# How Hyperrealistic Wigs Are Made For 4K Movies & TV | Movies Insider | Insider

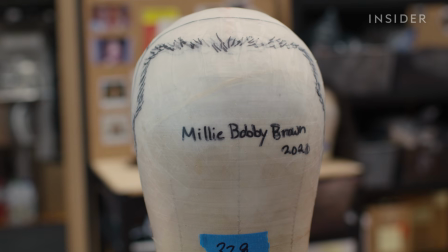1s
Recognize this hairline? It belongs to Eleven on Stranger Things.
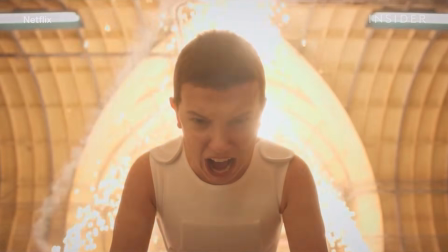10s
Her signature buzz cut returned for the show's 4th season.
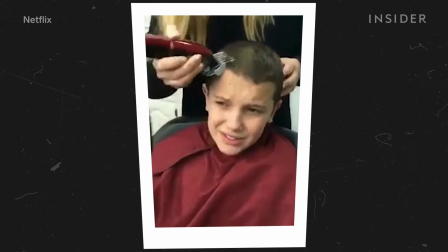13s
Millie Bobby Brown couldn't shave her head this time around, so it was all up to the hair department.
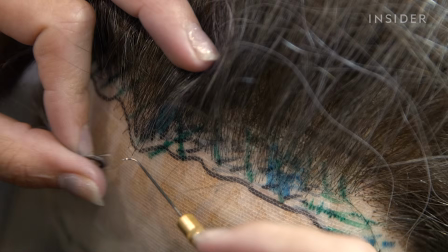20s
TV and movie wigs like these call for an especially high standard of detail,
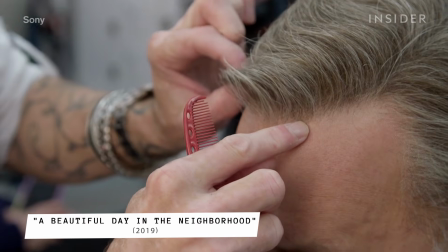25s
one that keeps rising with the advent of HD and 4K cameras.
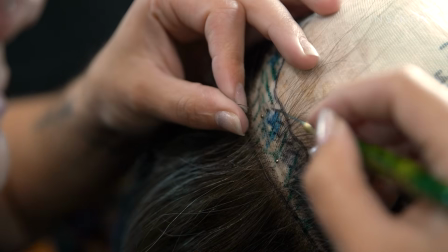30s
And at Wigmaker Rob Pickens' studio, it's a long road to creating a hyper-realistic wig like Eleven's, one that starts here.
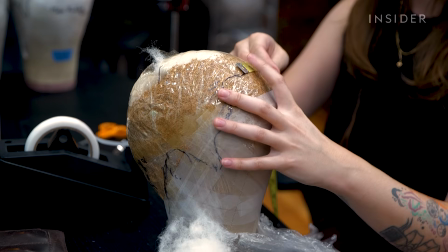41s
Wigmakers can't just measure different parts of the actor's head for size.
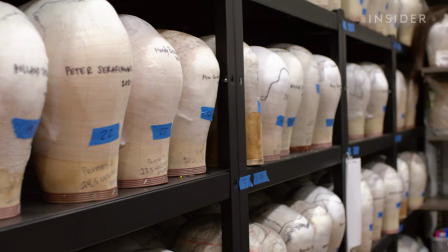45s
They need to record the nuances of shape and even the template of the hairline.
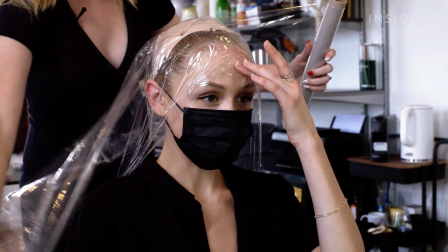50s
That means a hyper-customized fitting. The initial fitting with the actor is our time to capture as much information as possible.
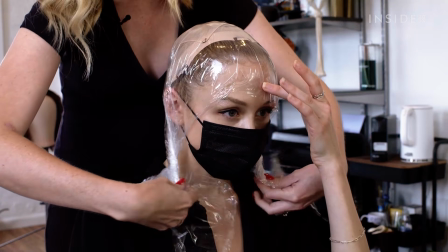58s
First, they mold the precise shape of the actor's head with a head wrap, using cellophane and a lot of tape.
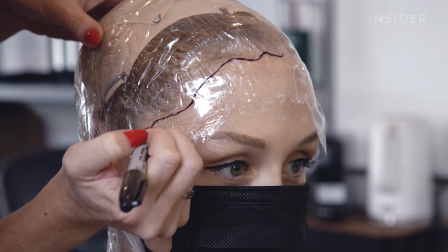66s
Then they get even more granular, tracing the intricate growth patterns at the hairline.
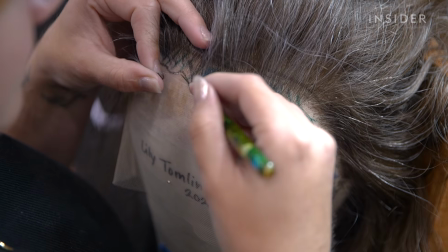71s
All the markings are our roadmap for the entire process.
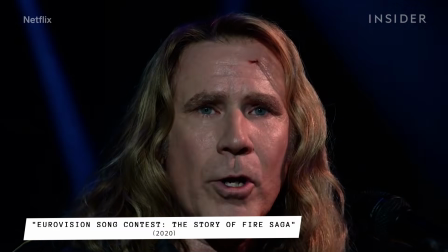75s
Everything from where the actor's hairline ends to maybe we mark they have quite a slope at their neckline below the occipital.
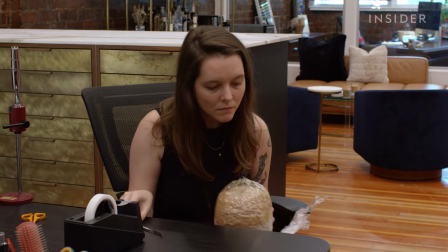84s
The head wrap goes onto a canvas block, which they shape to match the actor's head using a mix of cork and stuffing.
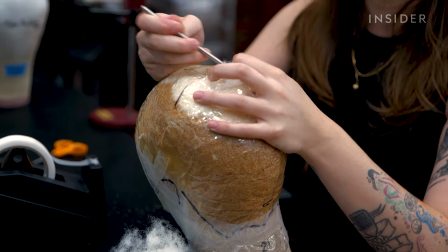91s
This process is called padding the block, so think of it like padding a pillow. This step is laborious, but once it's done,
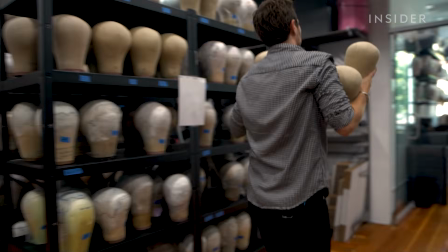98s
a production shooting anywhere in the world can call in to have a wig made for an actor, even if the actor can't make it to a fitting.
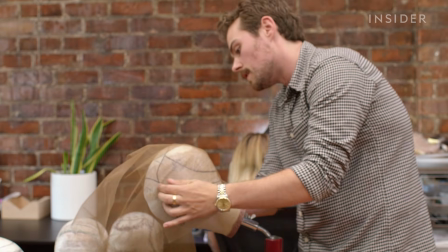105s
We're paying attention to the direction of the lace, how it's fitting the block. This is where we start to dart and shape it to fit the actor's head.
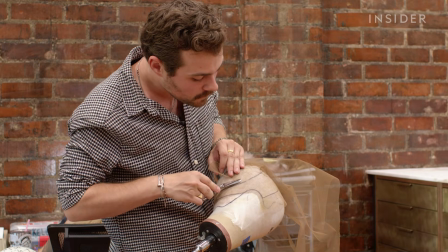114s
Just as the hairlines must be traced to the finest detail, the lace that forms the foundation of production wigs has to be a very fine denier.
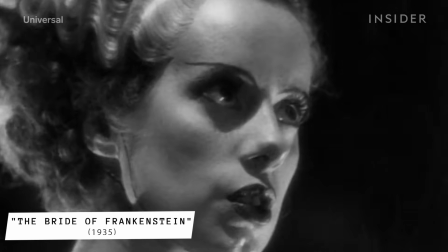123s
They used cotton lace in the early days, and it didn't show up because you were working with film.
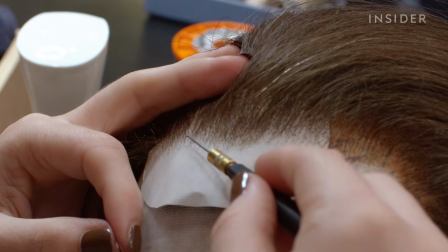128s
Film is much more forgiving than digital HD. So that's the thing, just as the cameras change, the hairlines have gotten finer, the lace has gotten finer.
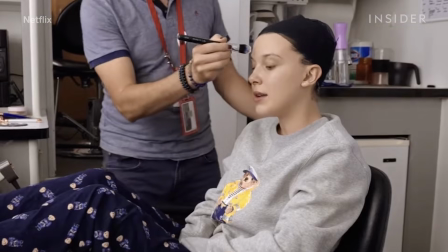136s
The same goes for the silk base that's sometimes used to simulate skin under a wig.
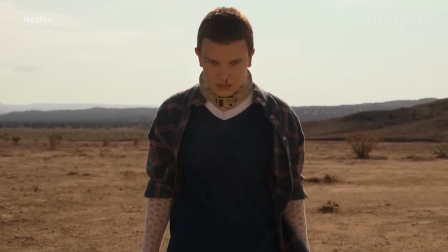141s
It used to be a much heavier silk fabric. On Eleven's wig, Rob sewed pieces of a super light,
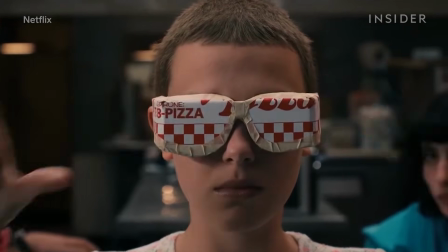148s
semi-opaque silk to make it look like her scalp was visible through the buzz.
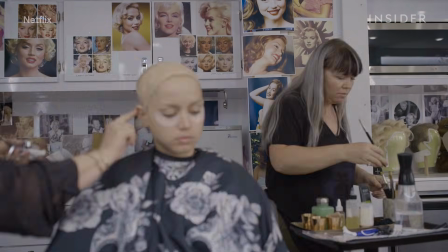153s
Sometimes silk isn't enough to complete the illusion, so the hair team will add a prosthetic piece under the wig's foundation.
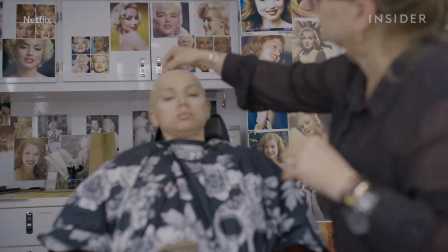160s
That was the case on Blonde, where 3 prosthetic pieces concealed Ana de Armas's darker hairline.
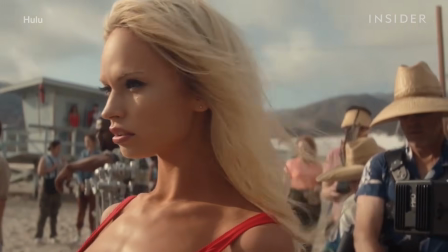167s
And on Pam and Tommy, where a forehead prosthesis under Lily James's wig replicated Pam Anderson's naturally higher hairline.
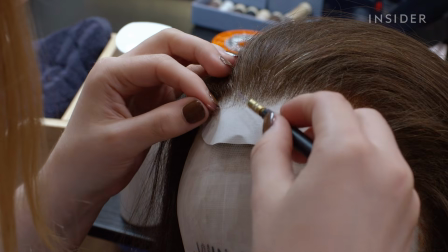174s
The same considerations apply to the next step, the ventilating process, where they stitch in each hair one by one.
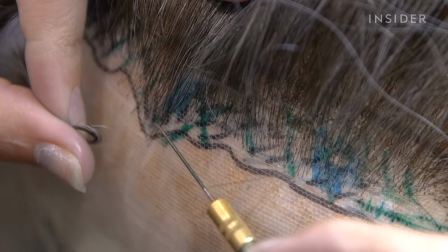182s
We use a variety of knotting techniques, one of which is called point knotting, which involves a particular way of tying the hair so that the cuticle
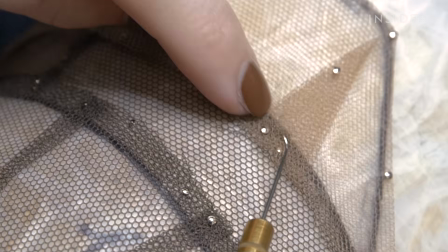190s
allows the hair to push down as close to the scalp as possible.
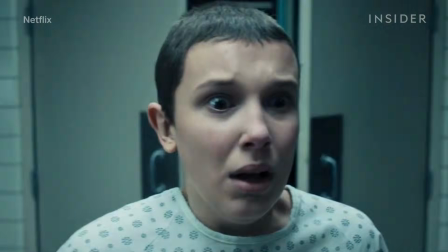194s
This technique allows short-haired wigs like Eleven's to be virtually undetectable.
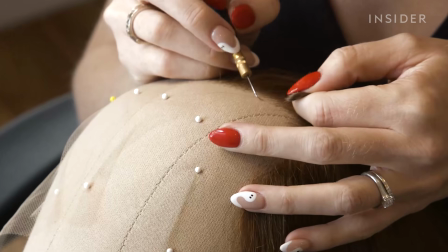199s
It's also useful for the back and sideburns of men's wigs. It's all about matching the idiosyncratic natural patterns of the actor's head.
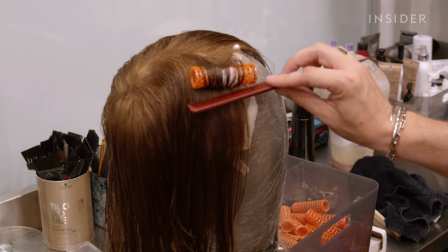208s
So for example, temples either grow back or down. This particular actor grew down, so the hair was knotted that direction.
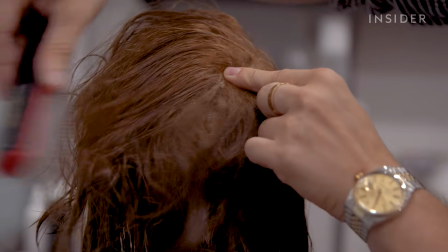216s
We actually tie in crown swirls, growth patterns.
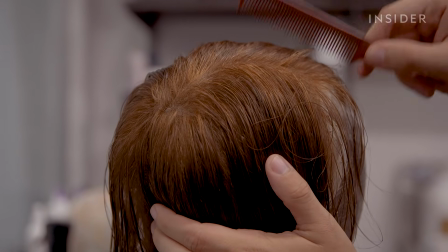219s
We've built it and knotted it naturally so that you can part the hair anywhere on top of the head, just as you would your own head of hair.
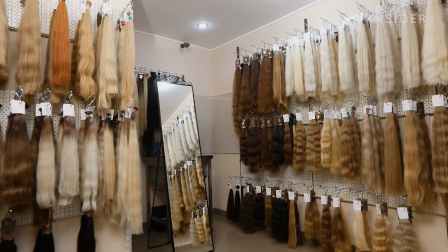227s
As for the hair itself, hairdressers use synthetic wigs from wig shops all the time to use for background characters.
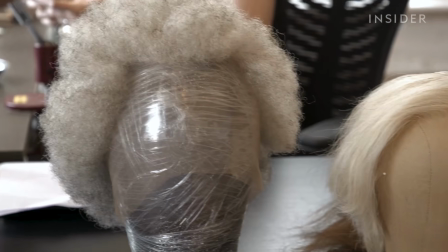236s
But it won't measure up for hero wigs, which require real human hair.
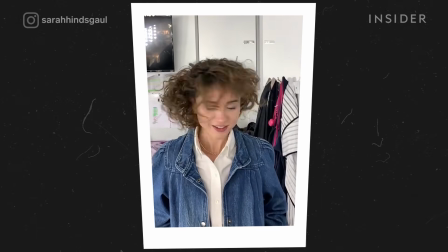240s
Synthetic hair has more of a sheen to it than natural human hair, which is kind of something we're always trying to fight.
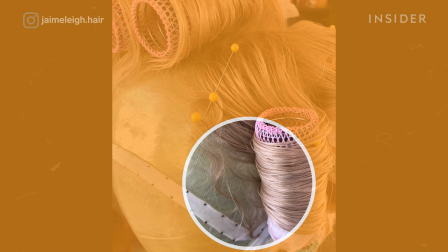248s
Sometimes Rob even adds mohair to hairlines to mimic the soft baby strands that naturally grow there,
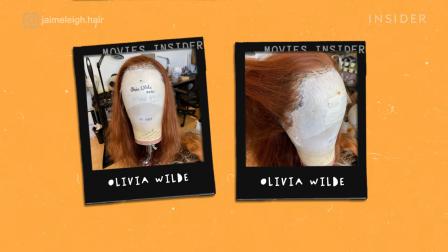254s
like for Olivia Wilde's wig in Don't Worry Darling and Ana de Armas in Blonde.
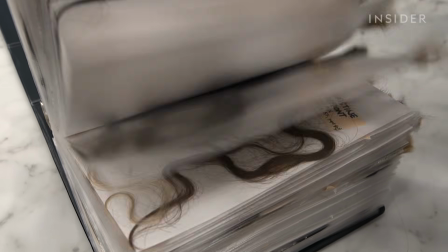258s
The hair they choose also helps tell the story. When making hairpieces for a film or TV character,
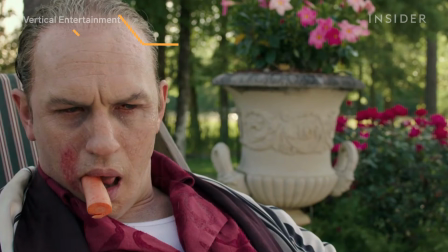265s
Rob might have to convey something a wig would normally try to disguise, like aging or ill health.
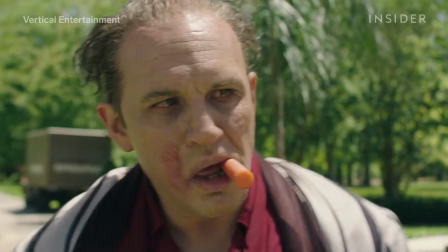271s
That was the case for Tom Hardy's wigs in Capone, which showed the aging mobster at a time when he was living with syphilis. The hair texture speaks to that in the specific situation of Capone, and the origin of the hair was actually a bit sickly before we texturized it.
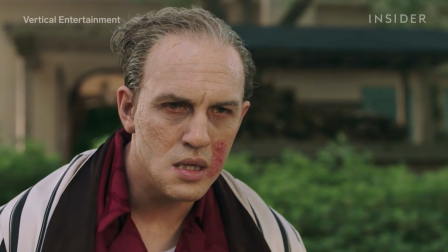287s
Capone's hair was also thinning at that age,
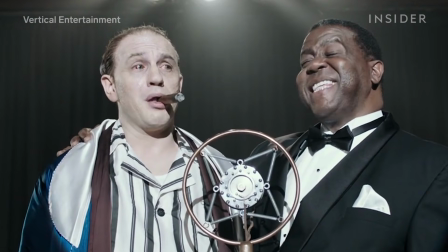289s
so Rob thinned out the density of the hair at the crown and temples and gave him a more wiry texture in some areas, with a softer texture in others.
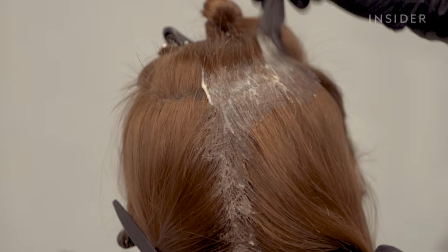299s
Then comes the coloring process, which requires a close understanding of a scene's lighting and how that might interact with the wig.
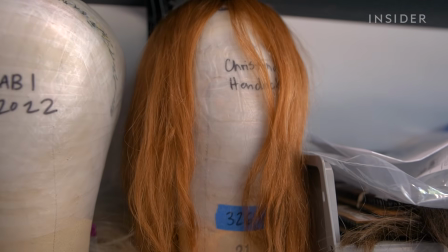306s
Reds can be quite the nightmare sometimes. If we create a red wig and they put a blue filter over the entire thing, it could look brown.
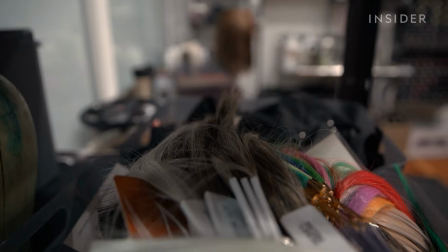314s
A lot of our job is alchemy and color theory and figuring out how that's going to play in the final product.
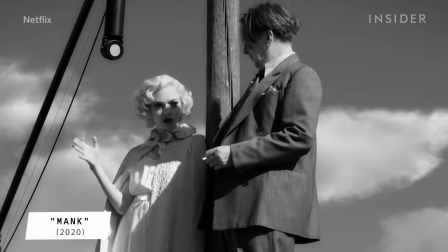321s
For example, for Mank, we knew the entire project was going to be shot in black and white.
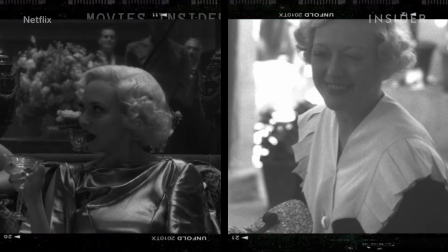326s
So when I was doing Amanda Seyfried's wig, in choosing the blonde hair, we ran a number of samples and actually put them on camera against similar
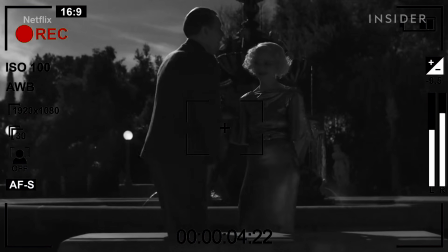335s
backgrounds they would be using before we ever put a hair in the foundation of the wig,
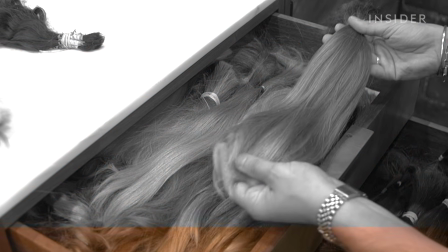340s
to make sure that the blonde wasn't going to look gray, it wasn't going to look too white, it had enough dimension at the root to look like it was grounded in her head.
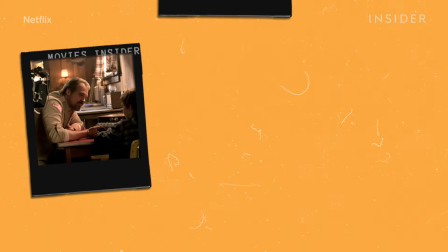348s
There were similar considerations on Stranger Things. Because of the way the show was filmed, everything showed up darker on screen, even Eddie's wig.
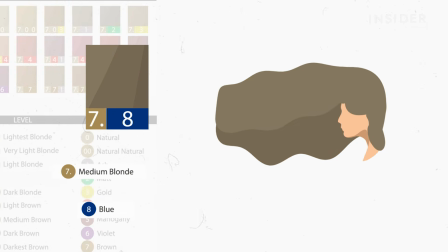357s
His wig was actually like a level 7-8 ash brown, but it was more of a green ash.
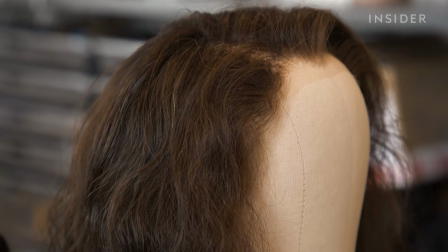362s
So when we do more of a green ash and then they put a darker filter on it, it appears a much darker brown.
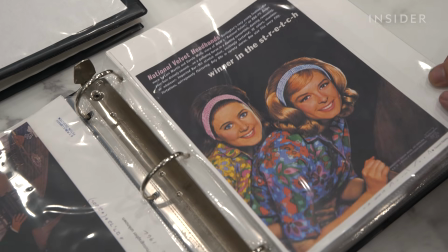370s
Meanwhile, some period pieces call for very era-specific hair colors that we may not see around very much anymore.
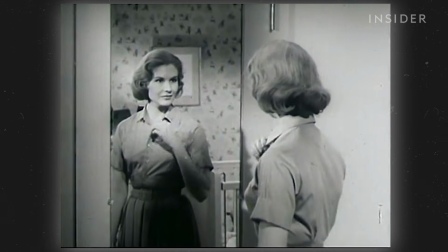377s
There's a very specific apricot blonde that you notice in
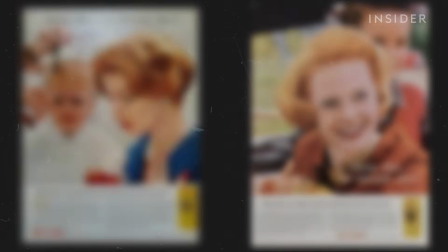382s
older women because it was the way the oxidative dye was showing up on the gray hair.
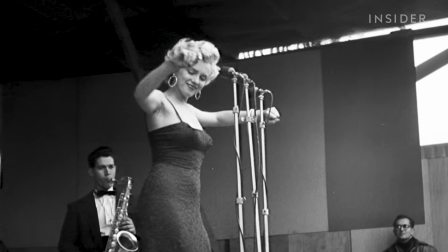388s
When the actor's playing a real person, it's even more crucial to nail every detail of the wig's design, from texture to color.
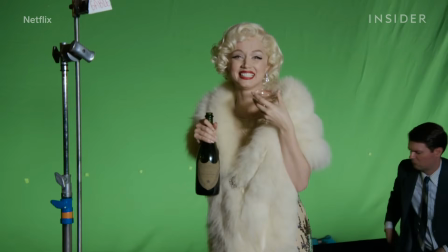395s
For the wigs in Blonde, Rob and hair department head Jamie Lee McIntosh sourced hair with Marilyn's exact natural density and tightness of curl,
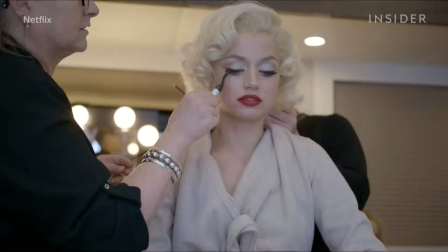404s
even though it'd later get styled into her signature pin curls. And to achieve Pam's almost reflective shade of platinum in Pam and Tommy,
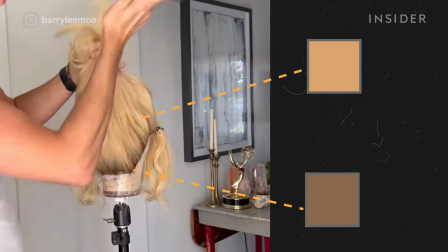413s
the show's hair designer Barry Lee Moe combined 4 different shades of blonde on Rob's wigs.
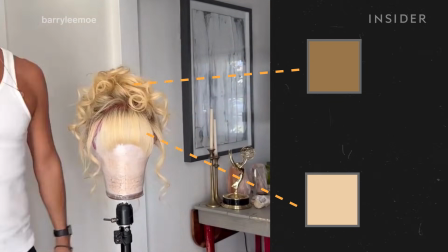418s
Those 4 shades created little bursts of light and shadow, preventing the high-level blonde from looking flat on camera.
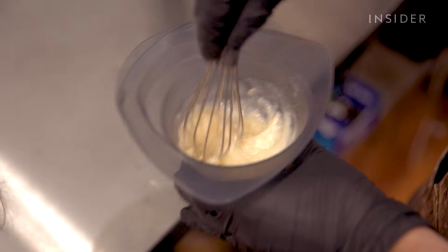425s
We can use as many colors as we would like, upwards of 5 or 6 depending on what we're creating, but at least 3.
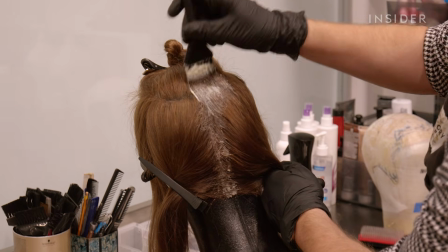433s
So here we're just painting on a root shadow to add a little bit of depth at the base of the wig.
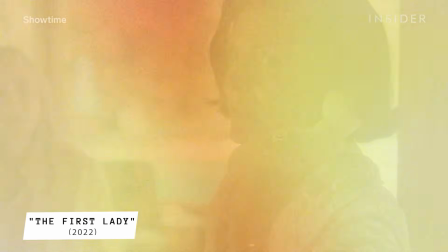439s
For the First Lady, the team used the same technique on the 6 wigs Rob made for Michelle Pfeiffer as Betty Ford.
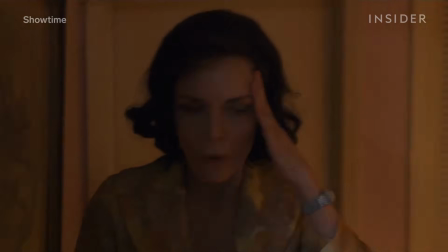445s
Each of those wigs has anywhere from 5 to 6 colors to carry through the
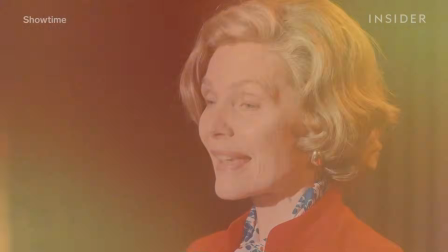450s
color of the previous wig into the next era of Betty.
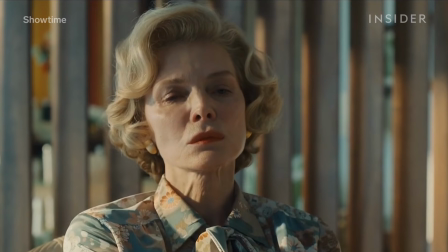454s
So that way you're not jarred, her going from a dark brown wig to a lighter blonde.
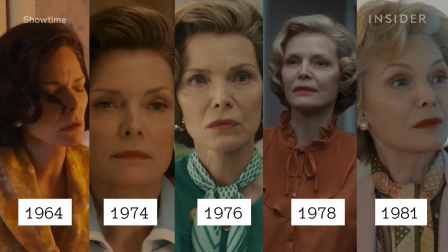459s
Making sure those were rooted in the same color palette was really important, to look like it was a natural progression of the same human being over their lifetime.
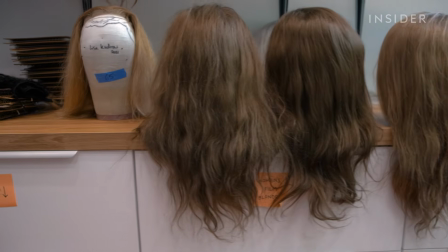468s
Sometimes wig makers have to make multiple versions of the exact same wig.
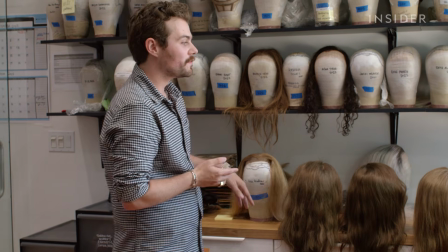473s
These are a variety of stunt wigs we've created for photo doubles, stunt performers.
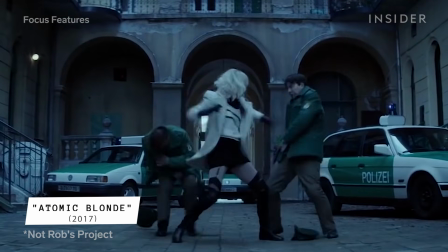479s
They're cutting from a shot of the actor close up in the custom wig to the stunt performer, shot from the side. The hair better look exactly the same as it did in the shot before. But creating identical wigs is notoriously difficult.